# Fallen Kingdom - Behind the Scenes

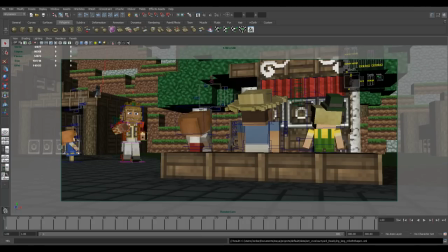[0:00]
Alright, what's going on dudes? And welcome to Maya. This time we're going to be doing a little behind the scenes for at least the animation portion of Fallen Kingdom because that was sort of my whole dealio as far as what I was involved with. But I had lots of help this time and David is joining me in the call or Bootstrap Buckaroo as you may know him.
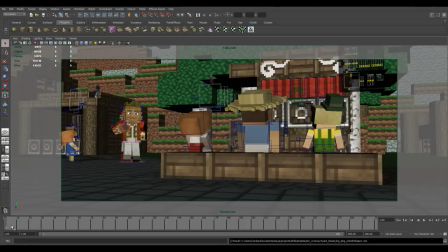[0:20]
And we're just going to take a look at some of the scenes and see what's up and what went into making the visuals happen. so yeah let's do this all right take a wonderful journey on uh this uh epic uh venture
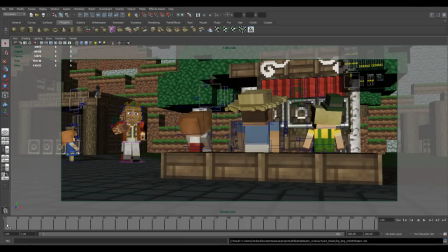[0:38]
on things of a king getting kind of kind of destroyed kind of douche you think so i think he's kind of a douche why is that i don't know he's like oh look at me i'm fantastic it's like
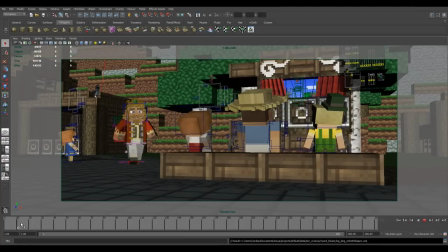[0:51]
oh no he's under pressure and then he just abandons everything you know he didn't really know his the wife and kid They were pretty much zombie snacks at that point. It was just a mistress. Fair enough, fair enough. You have a point.
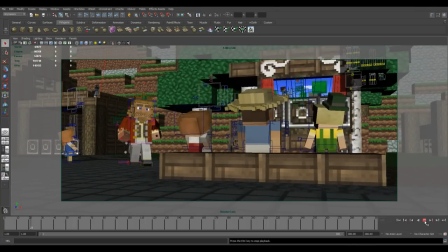[1:08]
Okay, well, we're starting off in the puppet cart scene, so I guess I can just quickly play it through in the viewport as you saw it in the video.
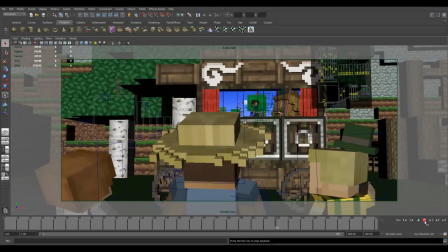[1:16]
So some of the new things this time were, since you modeled the king, you decided to add some fancy new features to him.
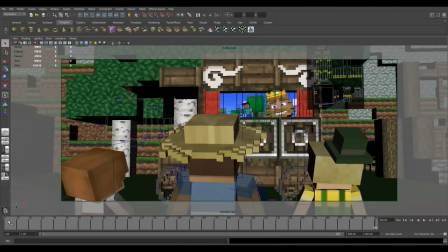[1:24]
There's actually a little secret about the king,
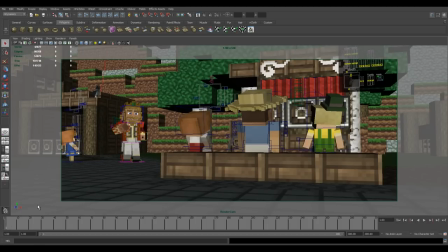[1:26]
and I think you kind of know about this but originally when I made him it was a joke Burger King it was totally the Burger King thing and when I showed it to you I said yeah that looks good I was like alright we're using the Burger King I thought you kind of modeled it after yourself a little bit too
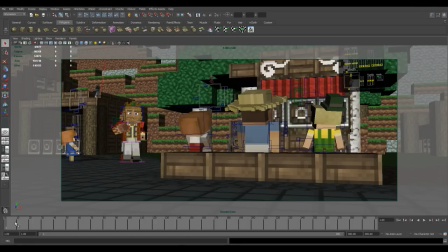[1:42]
maybe but I was actually going to Burger King you said yeah can I have a king and la la la la and I was thinking it's like okay king and the first thing popped in my head was freaking Burger King
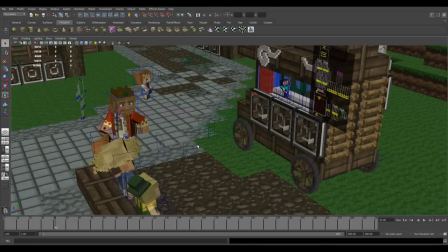[1:52]
so that's what you got I kind of got that second I think my first reaction was actually you modeled it after yourself.
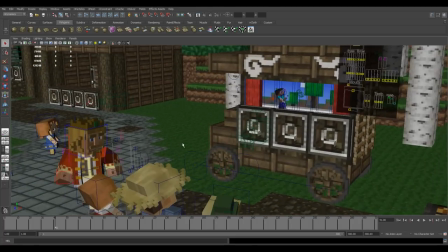[1:58]
Because the little hair flips behind his ears, I actually added it afterwards to help break him away from that stereotype.
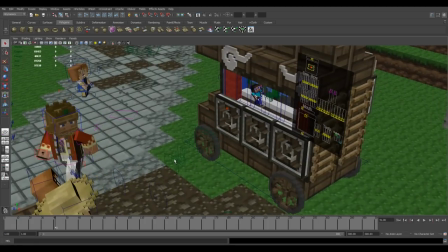[2:07]
I saw a lot of comments that a lot of people recognized Burger King. Like, look at poor Burger King losing his kingdom.
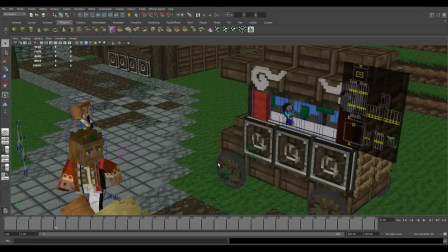[2:15]
That's why he was employed by Burger King afterwards. Oh, I know. Got to find work somewhere.
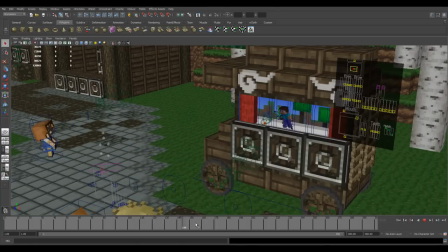[2:21]
So, yeah, the end cloth jacket was new. Dynamics. Yeah, so there's a lot of in-cloth objects that were used on these scenes.
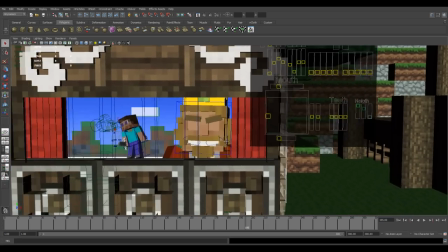[2:29]
In-cloth is basically just Maya dynamic.
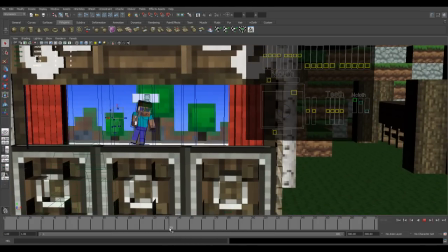[2:34]
That's Maya's cloth dynamics, but it can be used for multiple things. And you'll see a few of those examples.
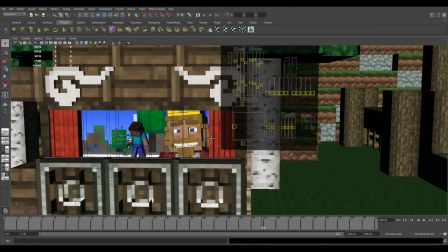[2:41]
And the explosions and whatnot. Yeah. So the rig actually had a bunch of new features this time that David added.
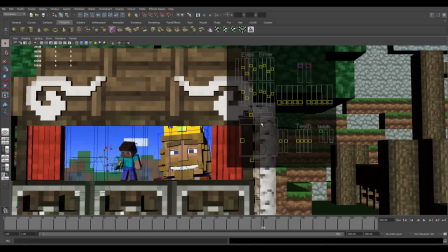[2:49]
As opposed to in Revenge, it was a lot more basic. So he actually has fingers, which you can't see while he is in the puppet cart.
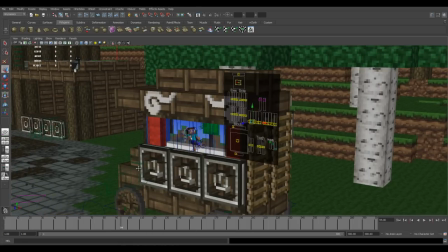[2:58]
But if I say back up here, you can see a finger moving.
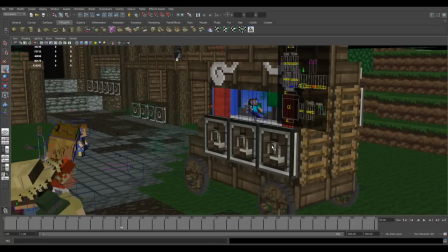[3:05]
He is giving us the finger at the moment. How rude of you. That was kind of an accident. It just happened to work out. I'm sure it was.
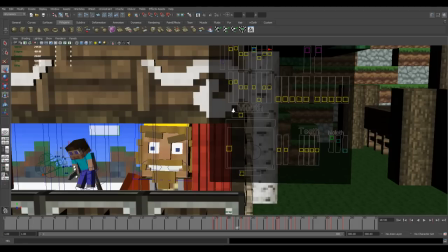[3:15]
And there was also a lot of different brow adjustments this time. so he could look a lot more sad than last time.
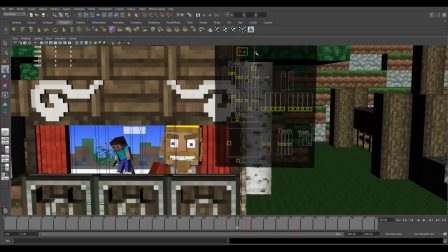[3:23]
Also, adjusting the inflection of the brow, you can make him look super angry if you want, super evil, or you can flip it around and make him look really sad.
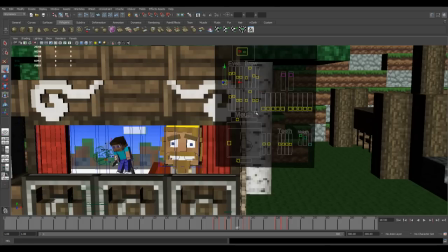[3:36]
Oh, poor King. Give him huge thick eyebrows. Yeah. Oh, yeah. And the pupil dilation was also a super nice touch.
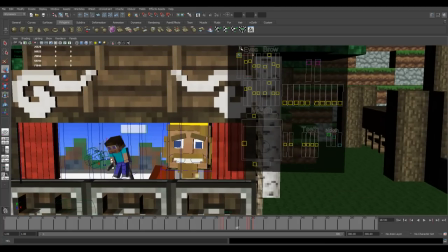[3:45]
That was a late addition. Yeah, it was. but like allowed him to uh to be scared or give him the puppy eye thing
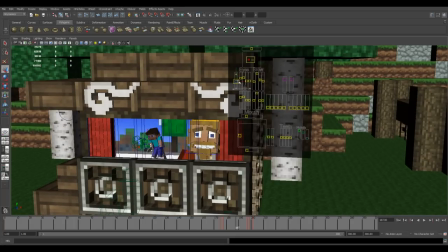[3:53]
yeah the puppy eye thing when he recovers the crown that sort of thing gold oh fuck i